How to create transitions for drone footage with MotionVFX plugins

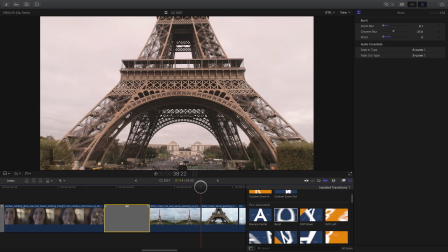(8:10)
On the next transition, I will use the same custom zoom-in transition as we've already used before
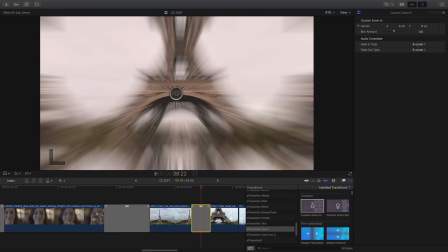(8:18)
and create a quick move below the Eiffel Tower.
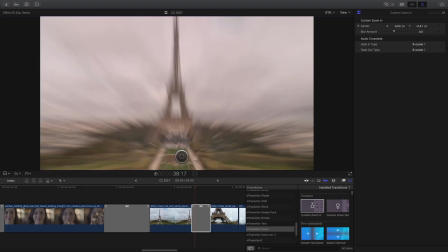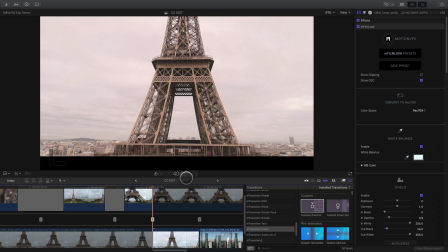(8:29)
Here I've done a cut in the middle of the clip and trim it a little bit, as the motion was very slow and the clip was far too long.
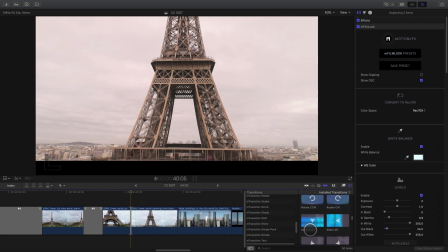(8:40)
So to create a fast motion, I've decided to use a slide down transition.
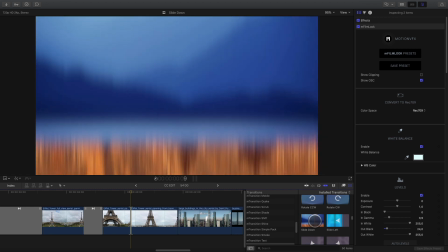(8:44)
This one will create a fast motion with motion blur effect.
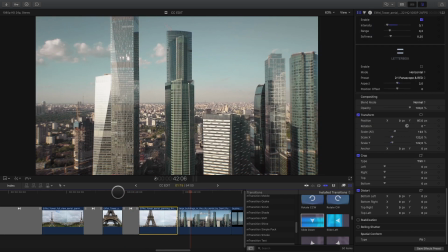(8:50)
I will add the last two transitions and we are done for this part.
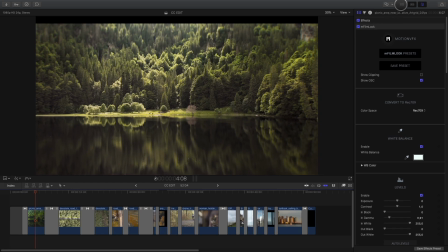(8:58)
I need to add some titles, so I will open the titles and generators library.
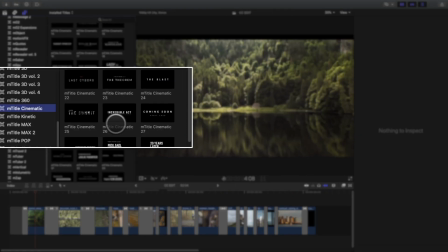(9:03)
I will choose the mTitle cinematic pack from MotionVFX, which contains high-end titles with very nice in and out animations.
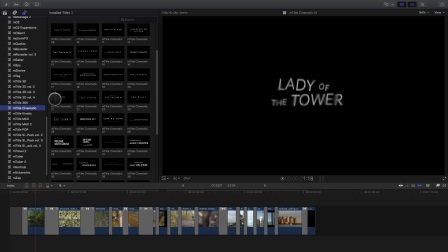(9:12)
mTitle cinematic includes 50 different titles from different purposes.
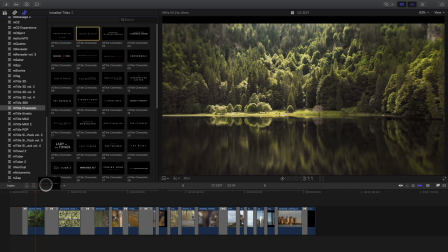(9:22)
For the opening title, I will select the number 2, Sunken Mystery, which will match perfectly with the lake shot.
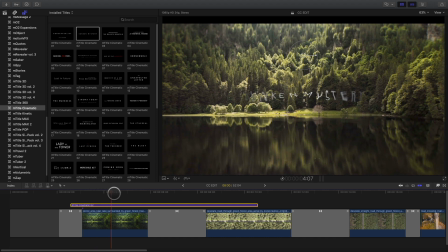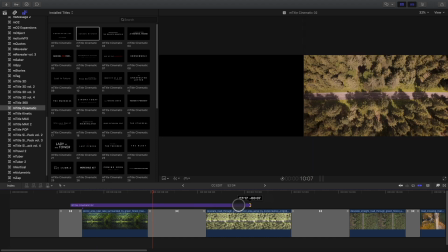(9:34)
I will adjust the duration.
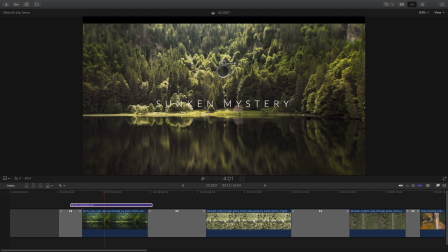(9:40)
And what I really like about these titles is the fact that you've got access to all the basic adjustments directly inside the Final Cut Pro 10 viewer. So you can change the position, adjust the size, and modify the text.
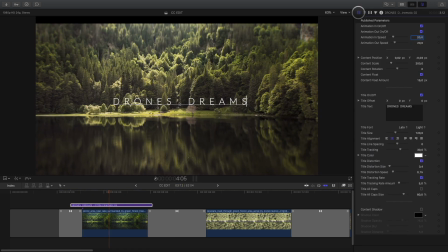(9:58)
Of course, if you need advanced parameters, you can open the inspector and choose to keep or not the animation in and out.
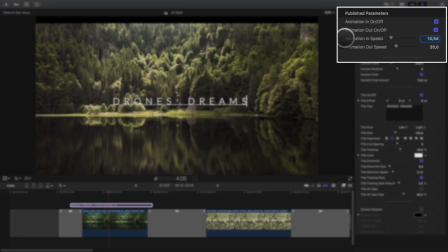(10:06)
Here, for example, I will slow down the in animation. Depending on the title, you will have some specific parameters, like here with the title distortion parameters, for example.
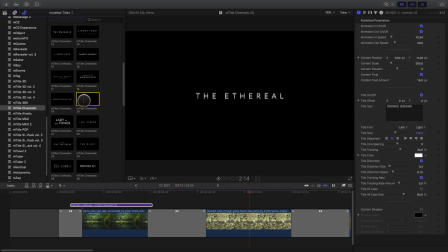(10:22)
So I will select a second title to add the name of the various places.
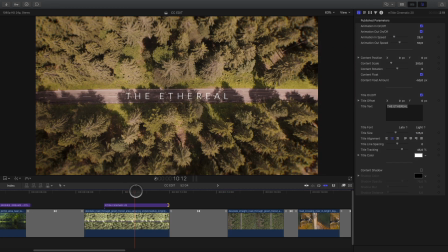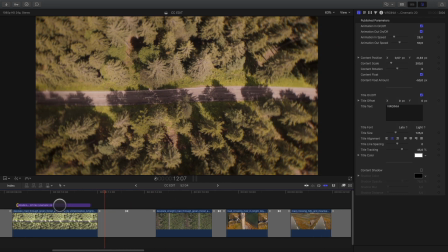(10:32)
I will copy this text several times and modify the name of the different places.
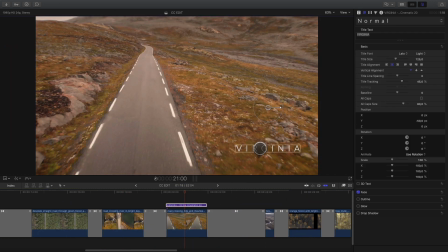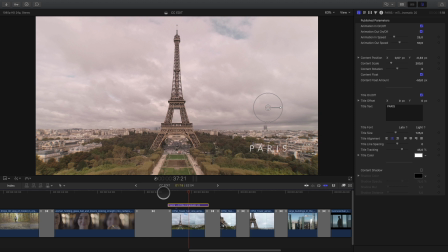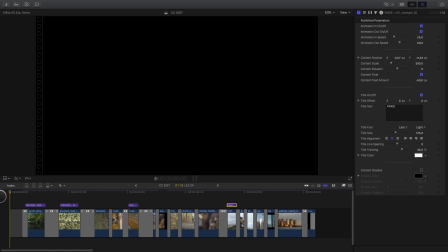(10:48)
To conclude with this project and add the last cinematic touch, I will select all the elements and create a compound clip.
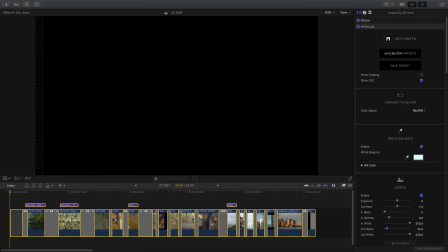(10:57)
I will use this compound clip to add some letterbox on the project.
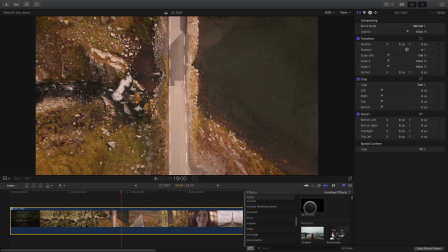(11:01)
So I will open the filters library, drag and drop the mFilmLook effect on it.
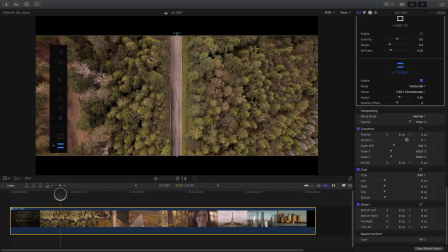(11:07)
With the floating palette, I will activate the letterbox effect and I will adjust the ratio.
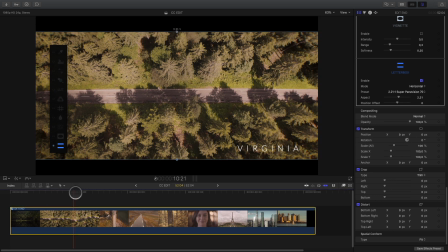(11:14)
I will check if there is a problem with the different shots.
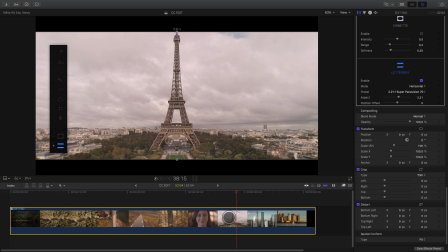(11:19)
We can see on this shot that the top of the Eiffel Tower is a little bit too close from the letterbox. So I can go inside the compound clip, readjust the position of the clip.
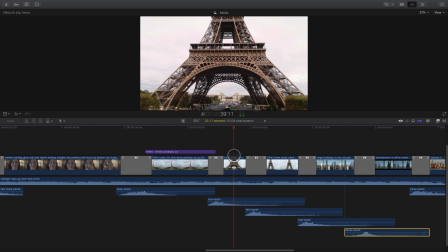(11:30)
To polish the transition effects, I will add some sounds, whoosh effects, and the project is done.